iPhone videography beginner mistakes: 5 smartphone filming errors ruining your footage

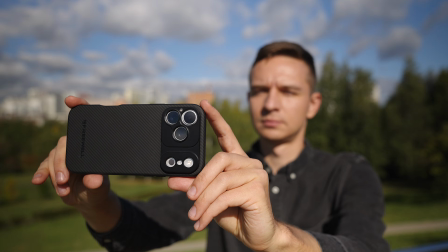Top 5 beginner mistakes with smartphone videography. And the first one is of course using very short shutter speeds.
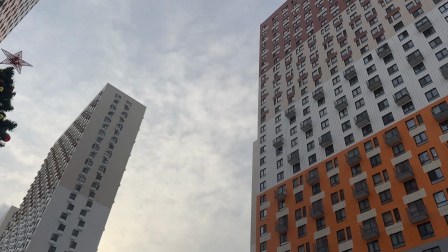Most of the time you get really jerky movement and a lot of strobe in your footage like you see from this example.
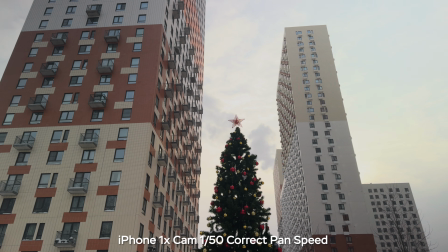And when you use the correct shutter speed like 1/50th of a second at 25 fps, you get really nice motion blur, the same as I'm getting right now. You can do the same thing with your hand and you'll see that the amount of motion blur is really similar to what you see with your own eyes.
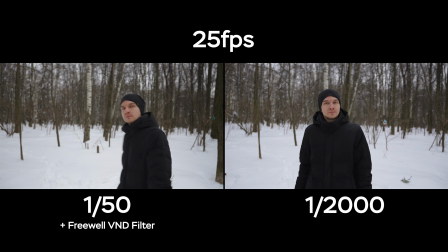But unfortunately, it's not always possible, especially during sunny days. You have to crank up the shutter to 1/8000th of a second to expose properly,
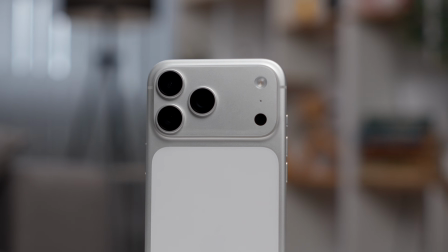because in smartphones we don't have physical aperture and you are stuck to f1.8 on the One X camera, for example.
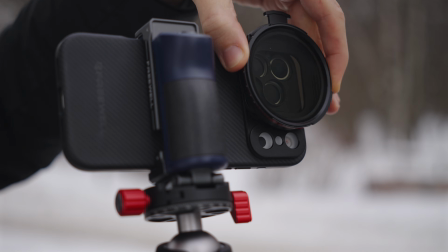And that's when the ND filters play a huge role, like our Freewell Pro Hybrid Filter Kit.
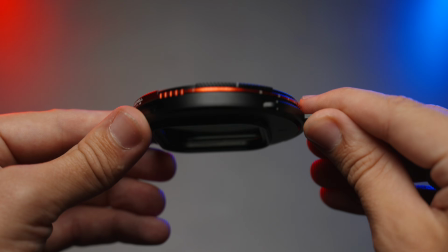Not only does it allow you to use correct shutter speeds, but also it has a VND,
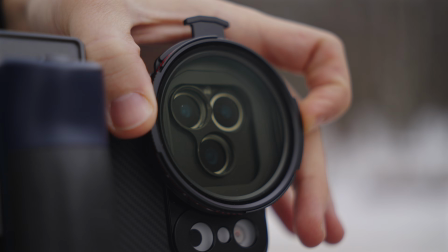so you can change the amount of light that comes to your sensor, and it also combined with the CPL,
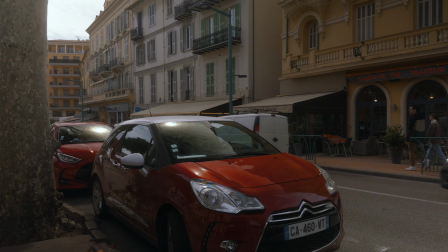so you can get rid of the reflections in cars or like water. And it has an ace up its sleeve. We have the insertable filters, for example an ND32 for really bright sunny days, or the mist filter to make the image look a bit softer and not as digitally sharpened, or even the gradient filter, which is great for landscape photography and videography. The second big mistake is always using automatic white balance and automatic exposure, because most of the time when you use auto exposure and white balance, your footage looks inconsistent.
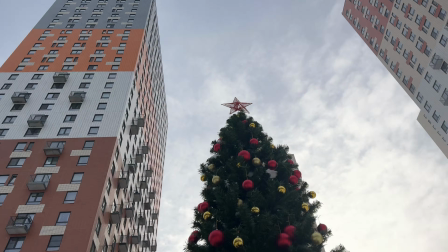And as you can see from this example, we have the change of white balance.
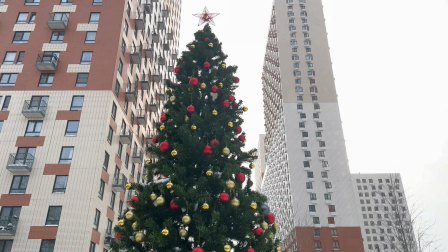Sometimes the image looks warmer, sometimes cooler, and now we have the completely blown out background, so we don't want that.
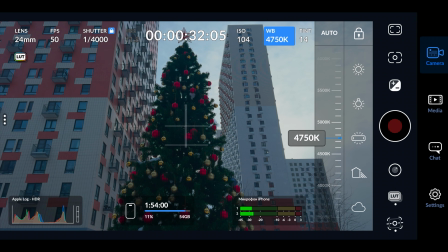You can use a third-party app like Blackmagic Camera app to adjust the shutter speed, the white balance, and you have the ability to lock it in place.
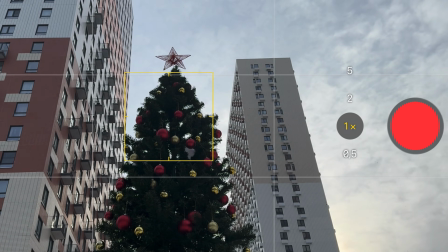Or if you use the native camera app, you can tap and hold and you'll fix the focus and the exposure and white balance as well.
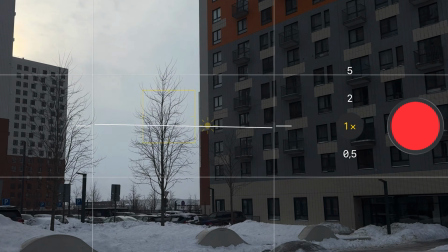So while filming, you won't have any major changes of exposure, and as you can see, I'm panning from one side to another and we have the consistent exposure and white balance. And as you probably saw in feature films or good music videos, they always have constant exposure and constant white balance. It looks super amateur when you use auto white balance and exposure. The third big mistake is moving your camera too fast and without a purpose, not thinking about the composition and the purpose of the shot in general.
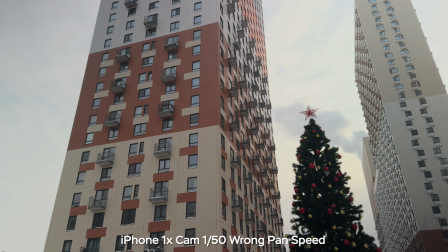When you move your camera too fast, you get a lot of strobe or micro jitters, as we call them.
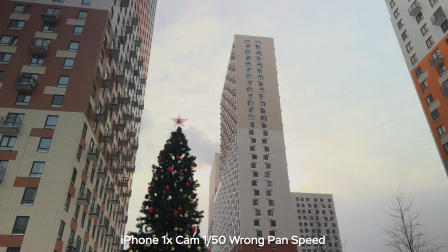Such footage looks really unpleasing to the eye and it doesn't allow the viewer to enjoy the footage.
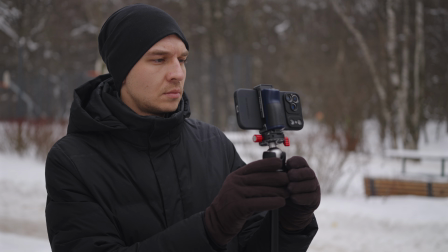Panning slowly is the right way to go, and for this I would suggest using a tripod, and our Freewell Real 5-in-1 tripod allows you to do very slow and smooth pans.
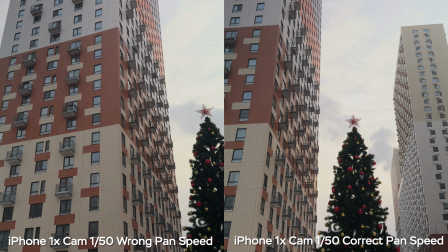And with the correct panning speed, you will allow the viewer to see each and every detail without distractions and irritating strobe in your footage.
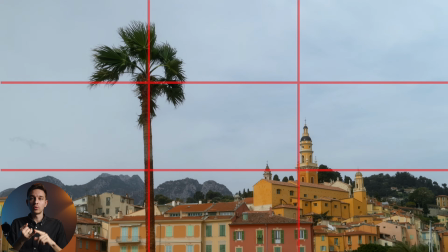And one more very important factor is of course the composition. The rule of thirds, the leading lines, the contrast and the balance of the image. Those are the key factors. And here is a little homework for you guys that will improve your feeling of composition.
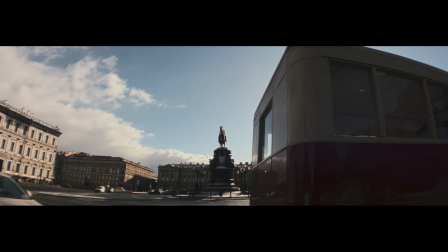So just pick your phone, have a little walk around your city and make 10 to 15 static video shots.
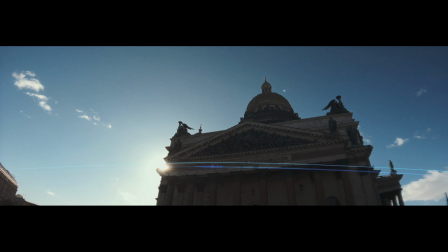Make sure that the composition is really interesting, check for the leading lines, for the rule of thirds, the balance and the contrast. In each shot, try to find something that is moving without actually moving your camera. You can hold it still like so, or you can use a tripod.
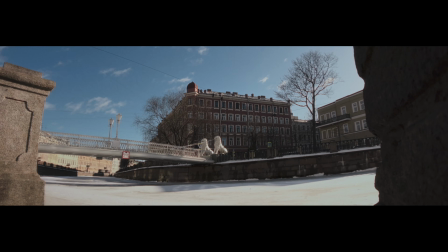Of course, don't forget to lock the white balance and the exposure and try to use an ND filter if you have one.
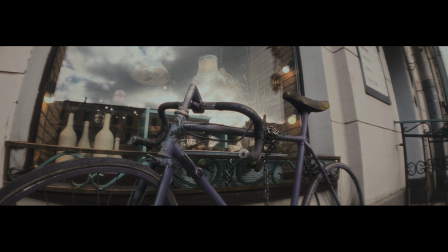And after you come back home, make a little edit, like 1 minute or less, something similar to what I'm showing you right now on the screen. This exercise will make you think twice or maybe thrice about each and every shot and will improve your feeling of composition.
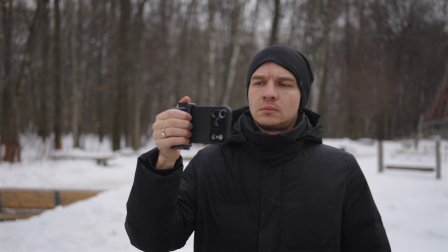The fourth big mistake is holding your smartphone in the wrong way, for example only with one hand. You have to hold it with both hands, something like this if you don't have a grip attached. This is our Freewell grip and it's super nice to hold like so.
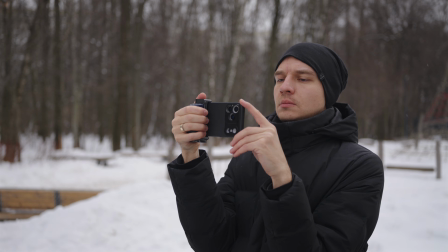You have to put your elbows against your body and then you have to pan with all of your body.
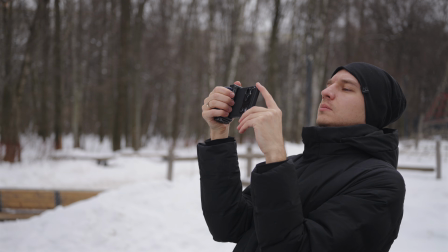Don't use your hands for it, use the entire body for panning and then for tilting. And when it comes to actually moving with your smartphone to get the best results, you'll need to practice the ninja walk. From heel to toe, really slowly, bend your knees a little bit and move in a very straight line without doing like so.
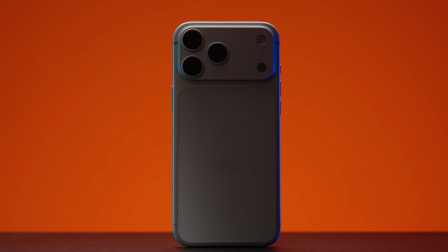This movement is really hard to stabilize, even though the smartphones these days have really good stabilization inside.